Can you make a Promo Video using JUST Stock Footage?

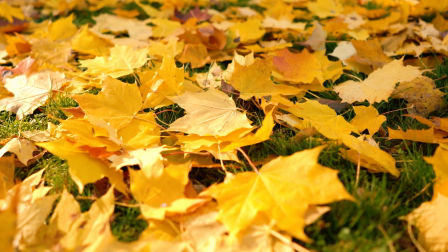[0:00]
There's no doubt about it, fall is in the air.
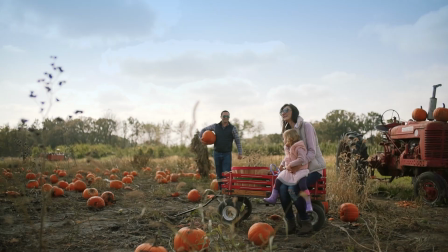[0:02]
Whether you're a pumpkin spice enthusiast or a Halloween fanatic, fall always seems to have fun and memorable family and friend activities.
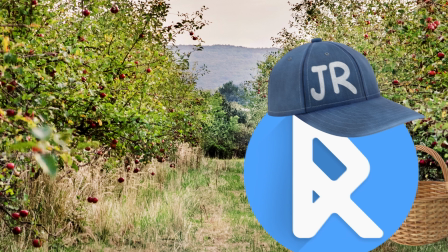[0:09]
I've grown up around several local farms and orchards,
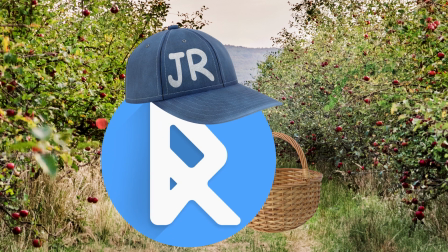[0:12]
and I'll never forget taking weekend trips to these locations with my family for afternoons filled with apple and pumpkin picking.
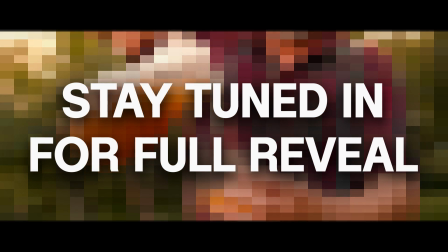[0:18]
So let's kick off fall by making a short promo video for a town farm. And here's the challenge, we're just using stock footage to create this promo.
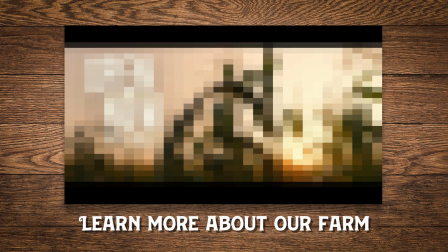[0:26]
I'm imagining this video would be displayed front and center on the farm's website or on a social media page.
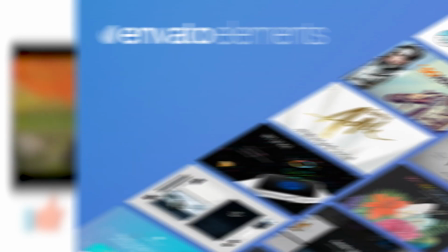[0:33]
Because of this, I'm aiming to keep the promo around a minute long. As a quick side note, all my stock footage today comes from Envato Elements.
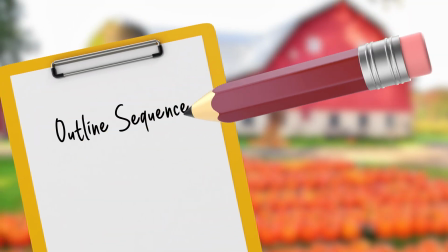[0:41]
So where do we even begin? Well, first let's outline a rough, basic sequence of our promo and figure out which stock footage we're going to be using,
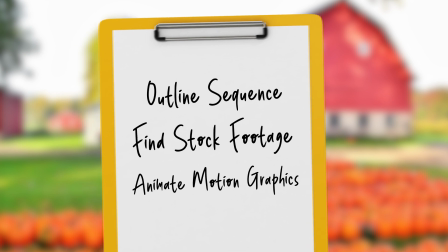[0:49]
and then we'll come back and add motion graphics and visual effects. I used this outline as a guide to choose footage with similar scenery and even people.
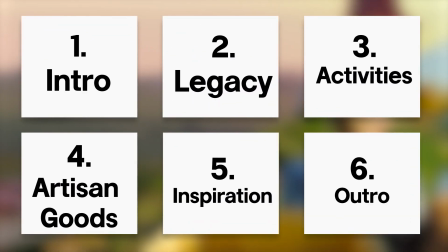[0:57]
It's also worth mentioning that I loosely divided the video up into six parts,
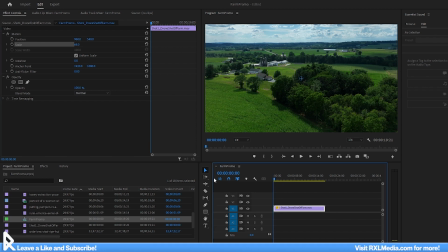[1:02]
so we'll kick this promo off with an establishing shot of the farm using drone footage I found.
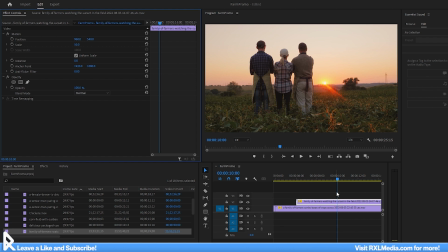[1:07]
Then we'll cut to grassy farmland and maybe some folks looking out into the sunrise with the text 35 years of family tradition.
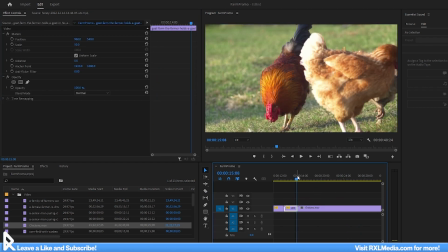[1:14]
I'm imagining that these could be the owners of the farm, and maybe throw in a few animal buddies in there too, just for good measure and extra cuteness.
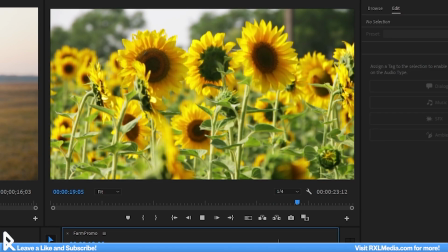[1:22]
Then we'll cut to some fall foliage or flowers with the text This Fall Join Us For,
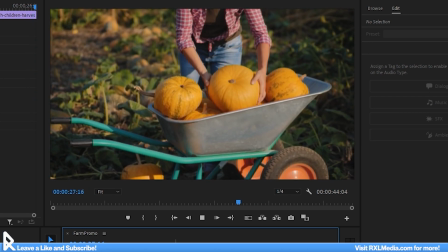[1:28]
and after we'll cut to a fast-paced sequence of all the activities you can do at this farm, like apple and pumpkin picking, cut your own flowers, and a scenic hayride.
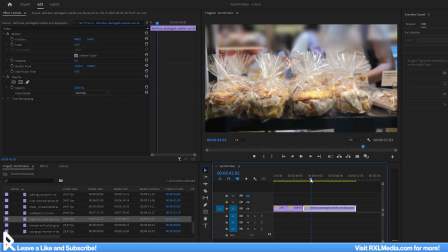[1:37]
Next, we'll have a shot of the stand where we're going to be showcasing all of our delicious fall treats and artisan goods,
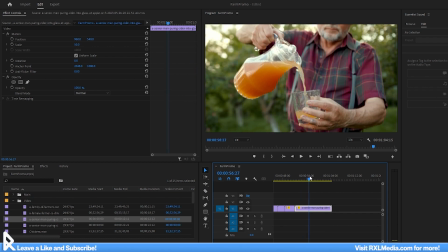[1:43]
and we'll add some text that encourages the purchase of these goods, like apple cider, pumpkin spice pastries, maybe some pies, or even honey.
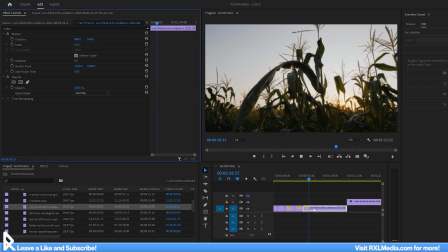[1:51]
And finally, we'll wrap up with a couple more inspirational shots of the farmland and visitors,
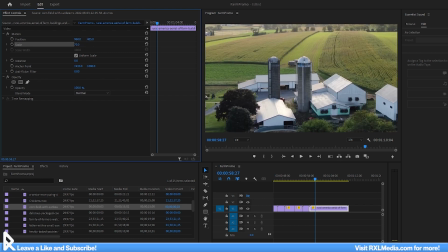[1:56]
and cut to the outro sequence where we'll have some motion graphics display the name, location, and some info about our farm.
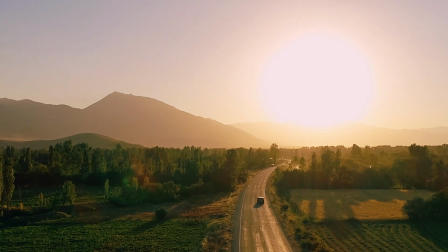[2:03]
So that was a mouthful, but now we have a clearer direction and not just ideas floating in the air.
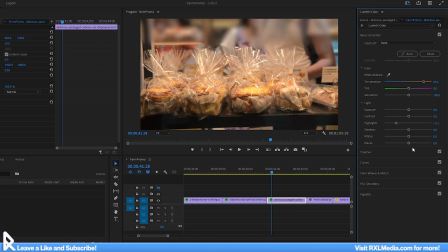[2:08]
The second task is to color correct our footage, keeping a consistent, welcoming, warm tone and a saturation that helps the visuals pop.
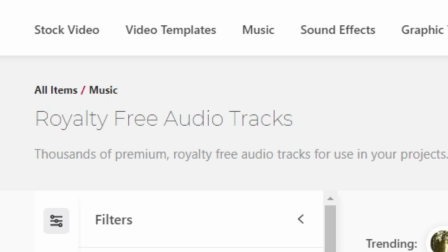[2:15]
And now to finalize the structure and flow of the promo, let's also pick out some music to play during the video.
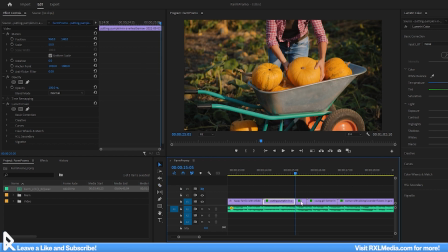[2:22]
I'm doing this early on because in your edit, it really makes all the difference. I'd go as far as even advising to pick out your music before you even assemble a footage.
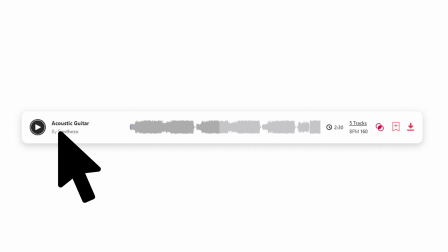[2:31]
It really depends on your project. Let's grab a nice countryside sounding relaxing musical piece so we can sync up our cuts and edits to the music as best we can.
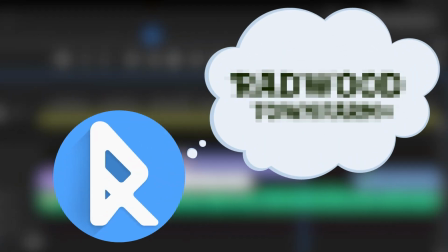[2:40]
We still don't have the text and motion graphics I was envisioning, so let's do some experimenting.
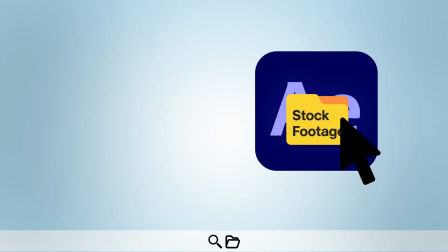[2:45]
I've imported some of my footage into After Effects to animate the text.
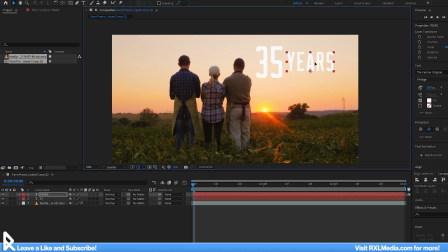[2:49]
First I'll start with the shot of the family and add in 35 years of family tradition in a rustic
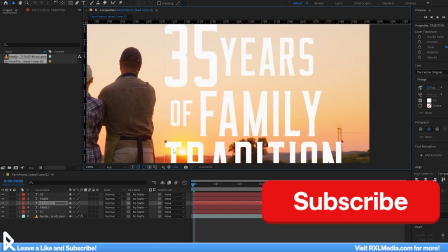[2:55]
font that's arranged in a fun orientation to designate the legacy part of the video I touched upon earlier.
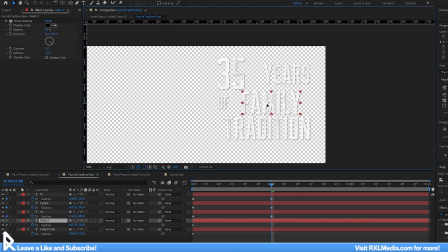[3:01]
To give the text some life and visual interest, we can animate the text to subtly come together, and I can place my keyframes before the shot of the family even starts so that the text would already be in motion.
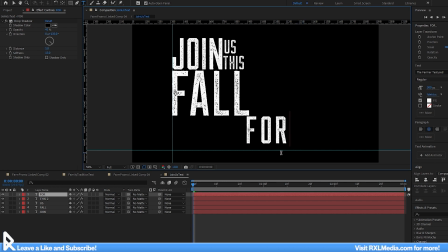[3:13]
Next, for the farm activities section, let's add in the text join us this fall for, and then after will come the compilation of the farm activities.
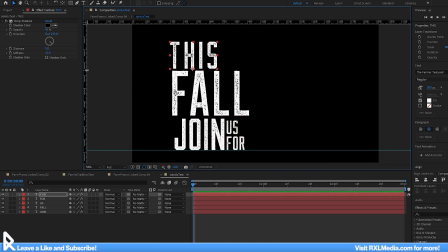[3:22]
After playing around a bit, I wasn't too thrilled of the layout of the text, it gave me pretty heavy last of us vibes,
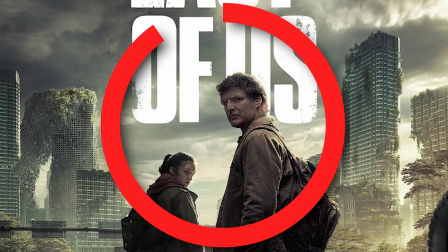[3:28]
which is a zombie apocalypse video game and tv show, so definitely didn't want to evoke that tone for our family friendly farm. So after some realignment, our text is still pretty hard to read,
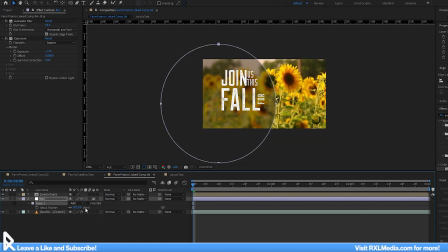[3:38]
so let's add a blur and exposure adjustment layer and mask it out so that it only affects the background behind the text. Then adding a variety of shadows will help further increase legibility.
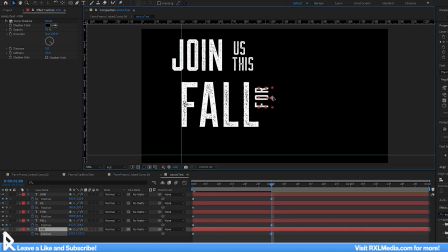[3:48]
And we'll quickly rinse and repeat a similar method of animating the text so it's coming together as the video cuts to this beautiful sunflower field.
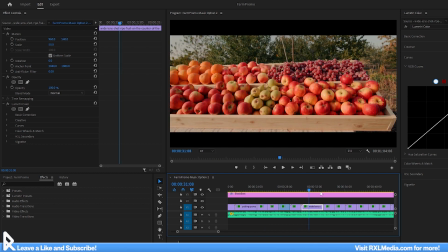[3:55]
After the farm's activities comes our artisan good section.
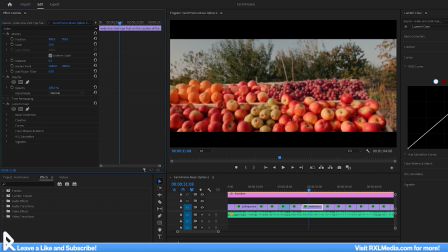[3:59]
The only two shots so far that we incorporated text in was, for the most part, static with no major camera movement.
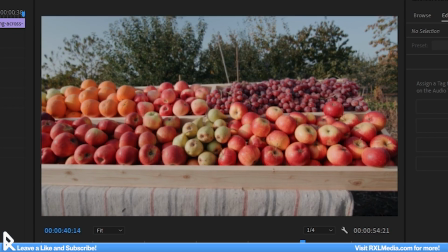[4:05]
However, this next shot we'll be working with has some very clear camera movement going to the left.
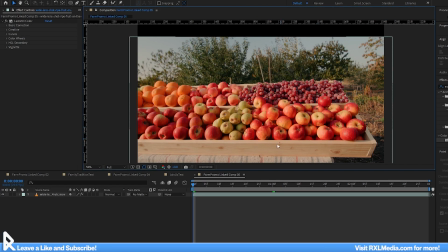[4:11]
Instead of having static text with a slight animation,
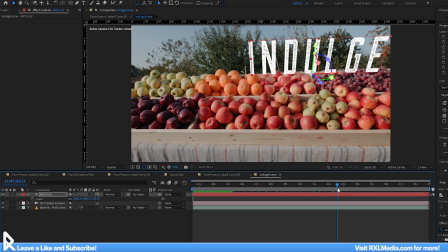[4:14]
why don't we get a little fancier and track this text into the scene so that it moves with the camera as if it was filmed in real life.
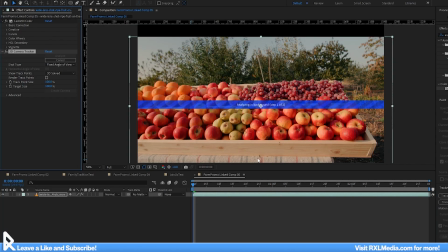[4:21]
To do that, all we need to do is hit the track camera button in the tracker panel in After Effects, and then wait for an eternity for it to analyze our footage.
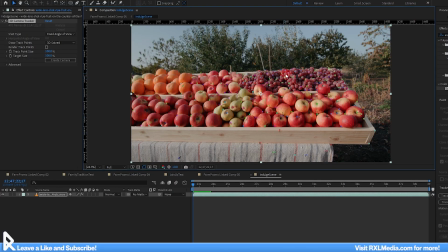[4:32]
And there we go, we have all these tracking points to work with. Let's go ahead and pick one a little further back on the fruit stand and drop in the text indulge.
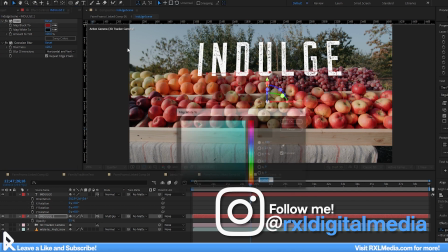[4:41]
I'll copy indulge and tint it with a dark red color and lower its opacity to give the illusion of the text casting a shadow.
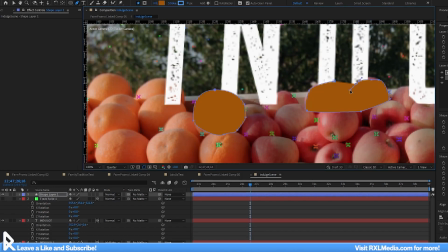[4:48]
I also applied the same 3D tracker to a shape layer which I used as a track mat to hide part of the text behind some of the fruit.
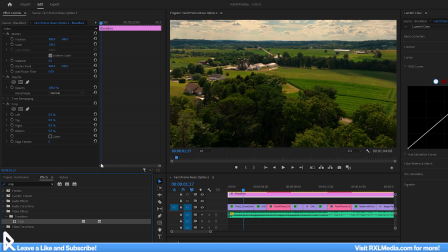[4:55]
At this stage in the game, let's take a brief intermission and add some more interest to our footage to give it that cinematic look.
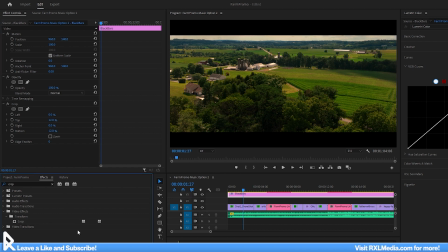[5:02]
I'll add top and bottom black bars to really sell that official looking cherry on top.
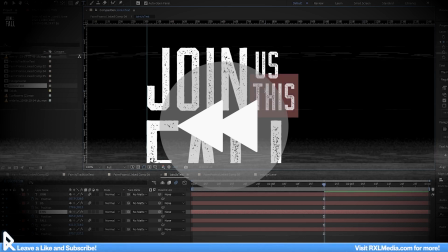[5:07]
But after a quick rewatch, I'm not too thrilled about the text options I went with.
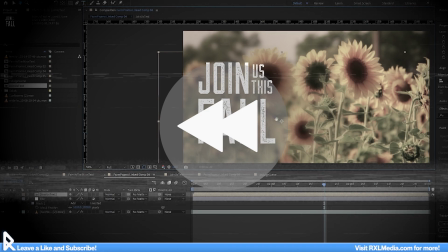[5:12]
I felt that the wording I chose was a bit empty and didn't help introduce our sections as effectively as I wanted.
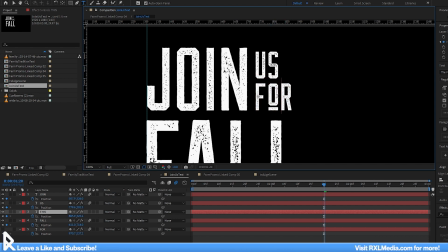[5:18]
So let's go back and change both shots that set up our activities and artisan goods section to join us for fall favorites.
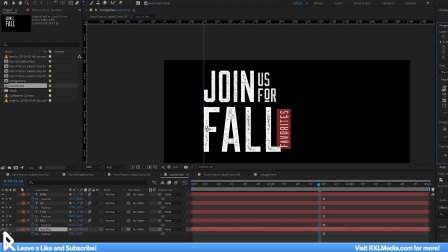[5:26]
This slight change I thought helped the following compilation of activities feel more smooth and more in place.
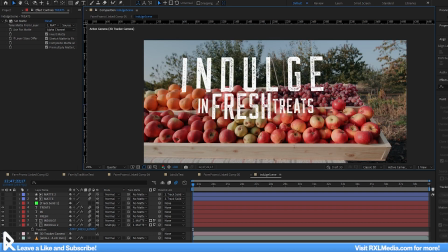[5:33]
Then I changed just indulge to indulge in fresh treats to hammer home the idea of fresh, something I think we can all agree is a good thing.
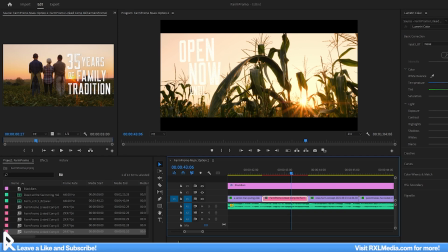[5:42]
To indicate that our promo was wrapping up, I'm going to use some of the same 3D trickery from earlier and track in text that indicates when this farm is open until.
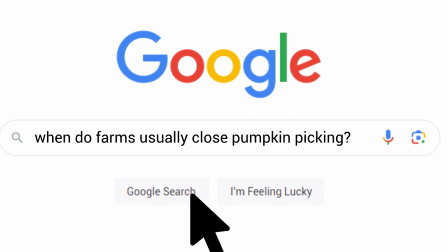[5:50]
I quickly did a google search to get a sense of when these farms usually closed, and it seemed like the days following Halloween was when farm experiences closed for the winter.
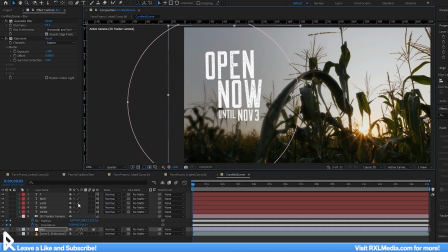[5:59]
I'll put open now until November 3rd. We'll add in the same blur and exposure adjustment layer from earlier to make the text more legible,
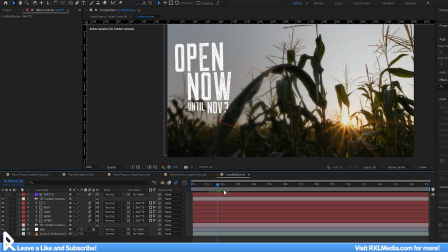[6:07]
and I'll use another 3D trackmat to hide part of the text behind the cornstalk.
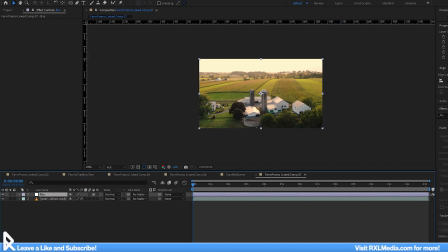[6:12]
And for the final part of creating this promo, let's work on our outro, which will contain the logo for the farm and information about the days and hours of operation. We'll crossfade the last clip from our wrap-up inspirational footage section to another aerial drone shot of the farm.
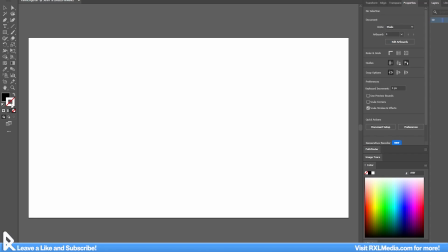[6:28]
Then we'll make room for our incoming logo and text by blurring the background. And we still actually need a logo for this farm, so let's quickly jump into Illustrator.
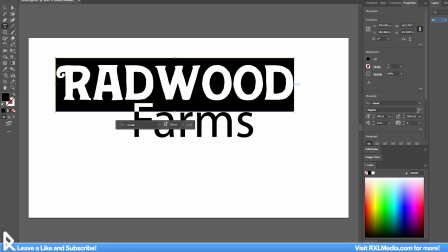[6:36]
We'll use a simple but fun font to write the name of the farm.
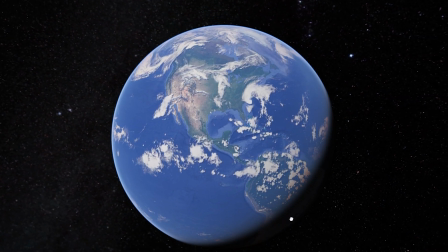[6:39]
I did some research to make sure that the name we picked didn't actually exist, and I decided to go with Radwood Town Farm.
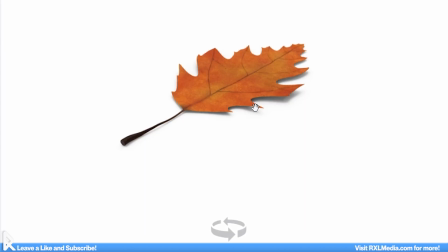[6:46]
I'll also include its founding year. Jumping back into After Effects, I found this 3D model of a leaf, and what I imagined I can do is use it to reveal the logo.
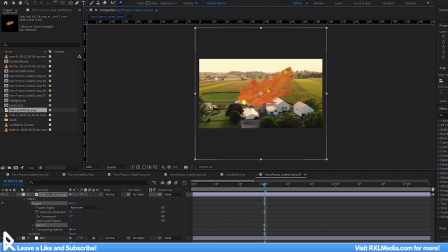[6:55]
I'll use the puppet warp effect to bend the leaf into a desirable shape, and then adjust the position and rotation,
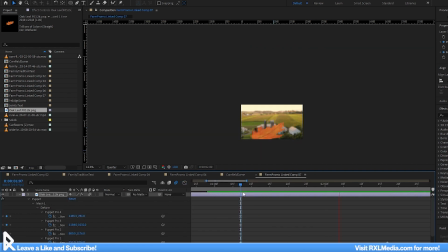[7:01]
and play with the speed graph to simulate a leaf blowing in the wind. I think the motion blur here really sells the effect.
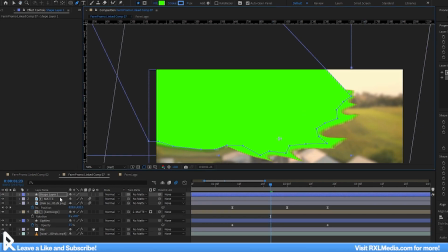[7:07]
I'll use a copy of the leaf in a shape layer to create another track matte to reveal the logo,
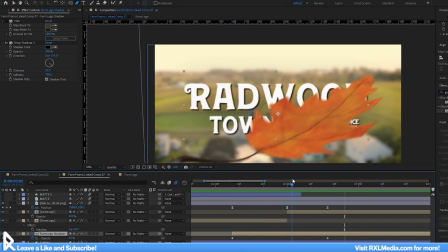[7:12]
and I'll add in some shadows and a subtle highlight coming from behind to make the text stand out more.
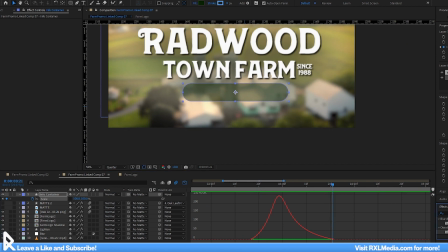[7:17]
The last thing to do is animate a rounded rectangle into the shot to act as a container for the days and hours of operation text.
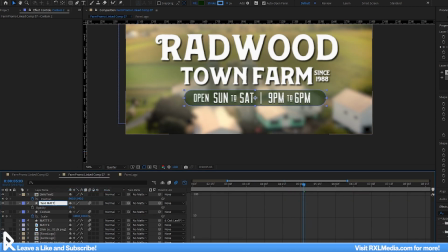[7:24]
Using a copy of the rounded rectangle as yet another track mat, we can make the text animate into the container.
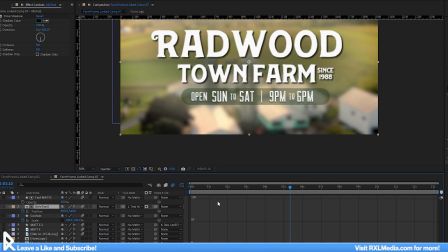[7:31]
And after a few adjustments to the days of operation and the sequence of the clips, we have our final product.
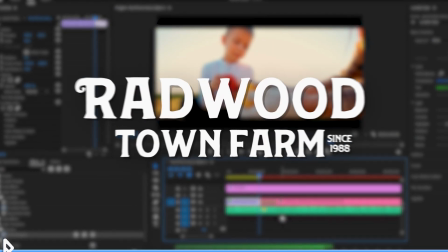[7:37]
Let's check out the promo video for Radwood Farms, made entirely with stock footage.